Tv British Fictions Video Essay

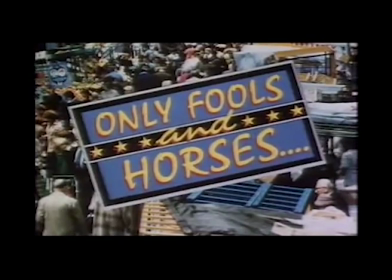0s
In our presentation, we will be demonstrating our understanding of the production process and technology,
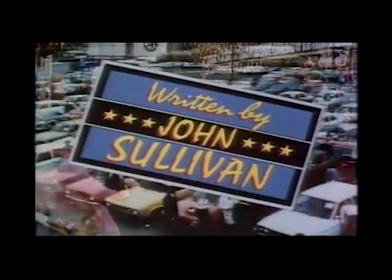6s
social context and the genre of the well-known British sitcom Only Fools and Horses, created and written by John Trevelyan.
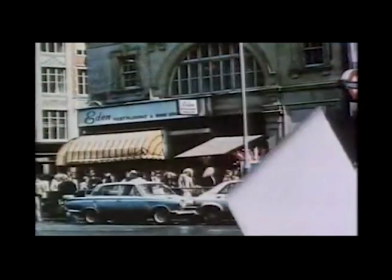13s
Out of the 64 regular episodes, we'll be using examples from the first episode that aired on our televisions,
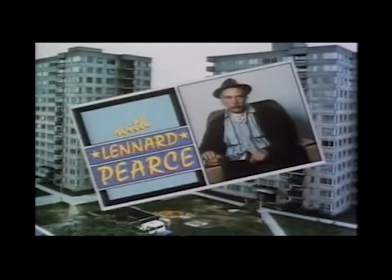19s
called The Big Brother, with an original episode audience of 9.2 million.
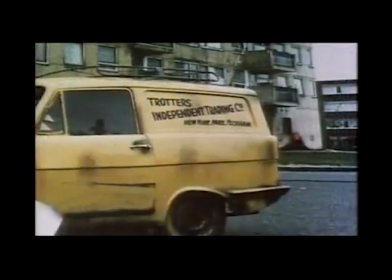24s
The British sitcom was originally broadcast on BBC One.
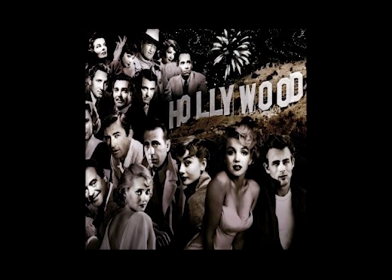28s
The use of multicamera originally developed during the birth of classical Hollywood cinema.
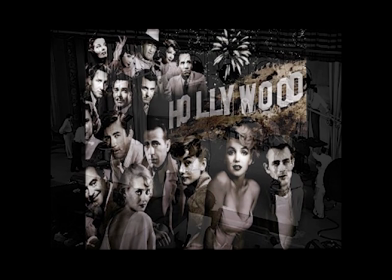33s
Although this is the norm for filmmakers, it is still common for television to use both single and multicam, especially when creating dramas.
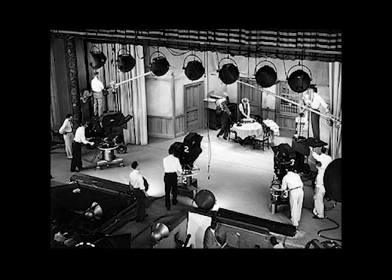43s
Multicam sitcoms were introduced by Arnix and Fraun in 1951 on I Love Lucy.
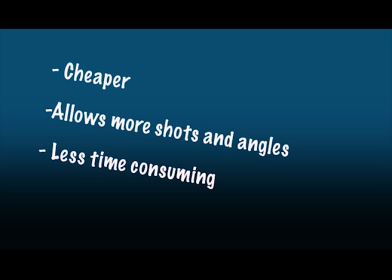51s
Sitcoms continued to use this method until 1990 because it was cheaper, allows a varied amounts of shots and angles, and was less time-consuming.
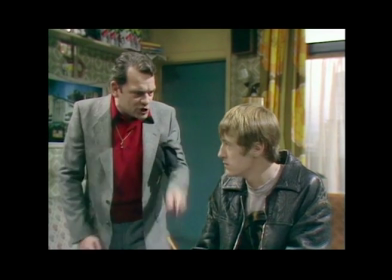61s
Throughout Only Fools and Horses, Fairbanks' method of free camera shooting is used.
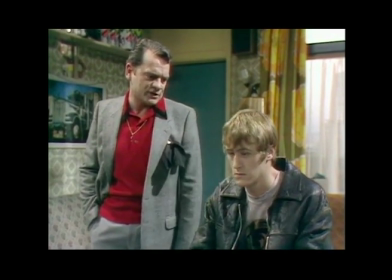66s
I'm going to focus on the first episode. This episode starts in a studio setting.
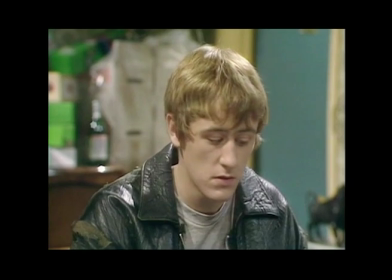71s
The use of multicam allows the audience to see a smooth flowing conversation between Del Boy and Rodney using three viewpoints,
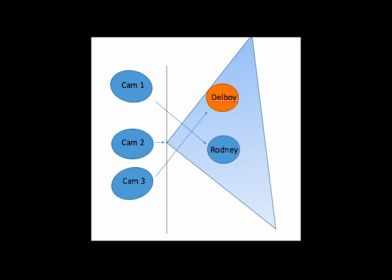79s
as shown in the diagram. Later on, a close-up shot of Del Boy drinking his granddad's brandy is used to enhance humour as his granddad is passed out in front of him.
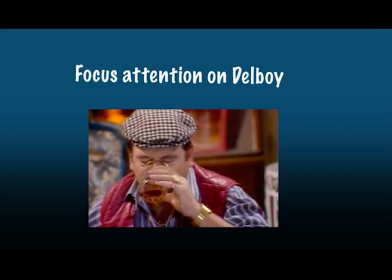89s
The change in shots allows the director, Ray Butt, to focus the audience's attention to Del Boy drinking the brandy.
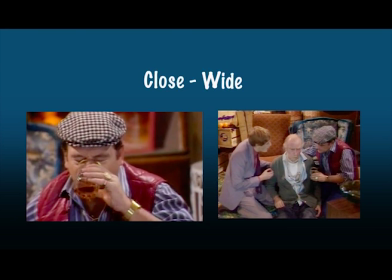98s
The smooth transition from this close-up to a wide shot showing all of the characters allows the audience to see the reaction and drives the narrative. To film a successful sitcom in the 1980s,
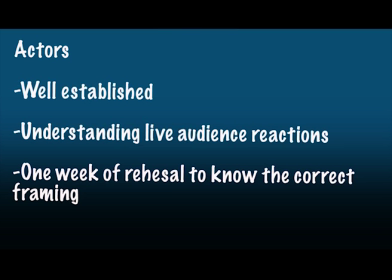110s
actors had to be well established with an understanding of how to deal with live audiences' reactions. They would have to know, after 1 week of rehearsal, exactly where to stand in order to get the correct framing for the camera.
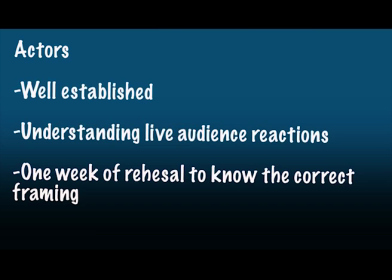123s
Using the same example, Del Boy had to gauge the response of the live audience, making sure he didn't cut the laughter short. The audience laughing, then a pause, allows the actor time for the delivery of the script.
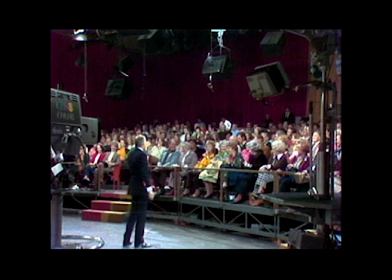137s
It also prompted the audience at home to laugh.
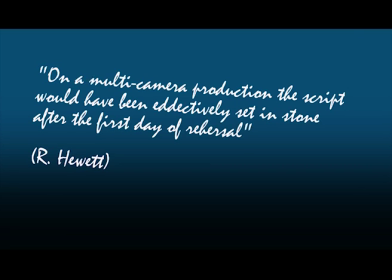142s
According to Richard Hewitt, on a multicam production, the script would have been effectively set in stone after the first day of rehearsal. This meant the cast of Only Fools and Horses would need to get their lines correct when filming, and not a lot of improvisation or changes.
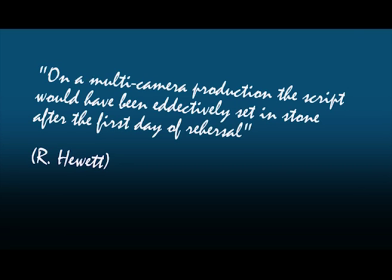158s
This is reinforced by the fact they are filming in front of a live audience, so there's no time for stopping and starting. In the 1980s, all on-location filming was done before they filmed in the studio.
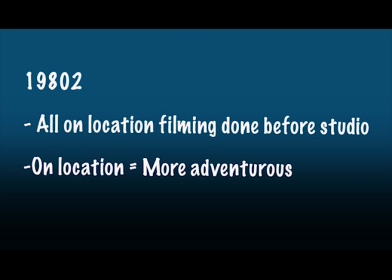170s
As the interior studio setup usually consisted of static cameras and with an audience,
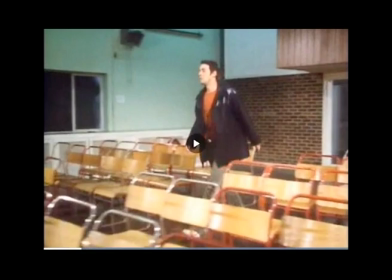176s
this meant more adventurous filming could be done on location. An example of this is the tracking dolly shot as shown on screen.
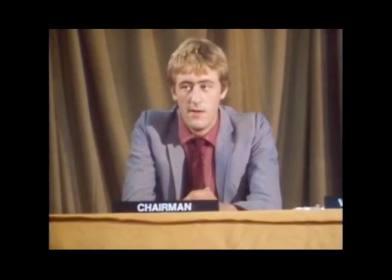184s
An on-location shot I'm going to talk about is when Rodney had been tricked into taking place as council chairperson.
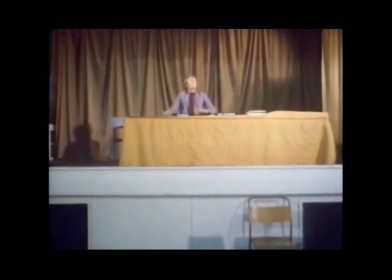191s
As the previous chairperson leaves him alone, Rodney is seen in a mid-shot looking proud and laughing to himself.
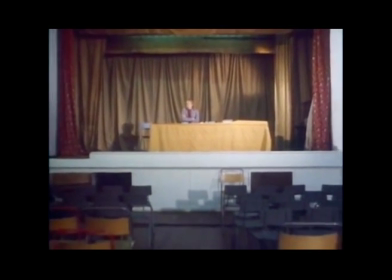198s
A zoom-out shot is used to enhance the humour.
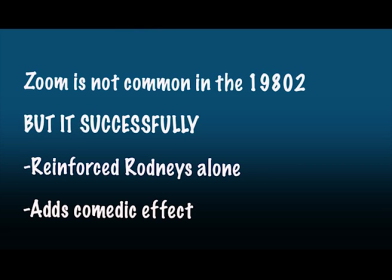201s
The zoom shot is not commonly used in sitcoms as they often consist of cuts between shots, but Ray Butt has used this to reinforce Rodney is alone and for comedic effect.
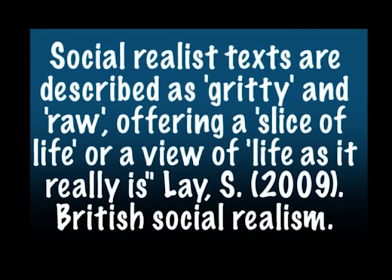213s
According to Samantha Lay, social realist texts are described as gritty and raw, offering a slice of life, a review of life as it really is. The aim of these texts is to draw attention to the everyday conditions of the working class and the poor. In this presentation, I'm going to discuss the extent of social realism within Only Fools and Horses,
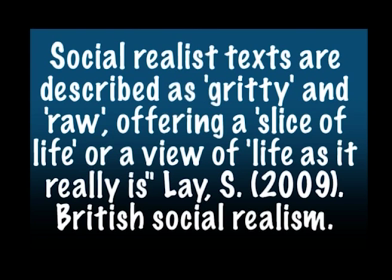231s
which was cited in Lay's article as a prime example, as well as the social context surrounding the programme's intended audience.
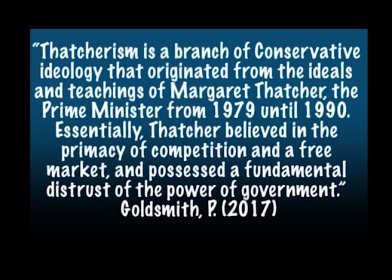237s
The programme was first broadcast in 1981, 2 years after the election of Margaret Thatcher.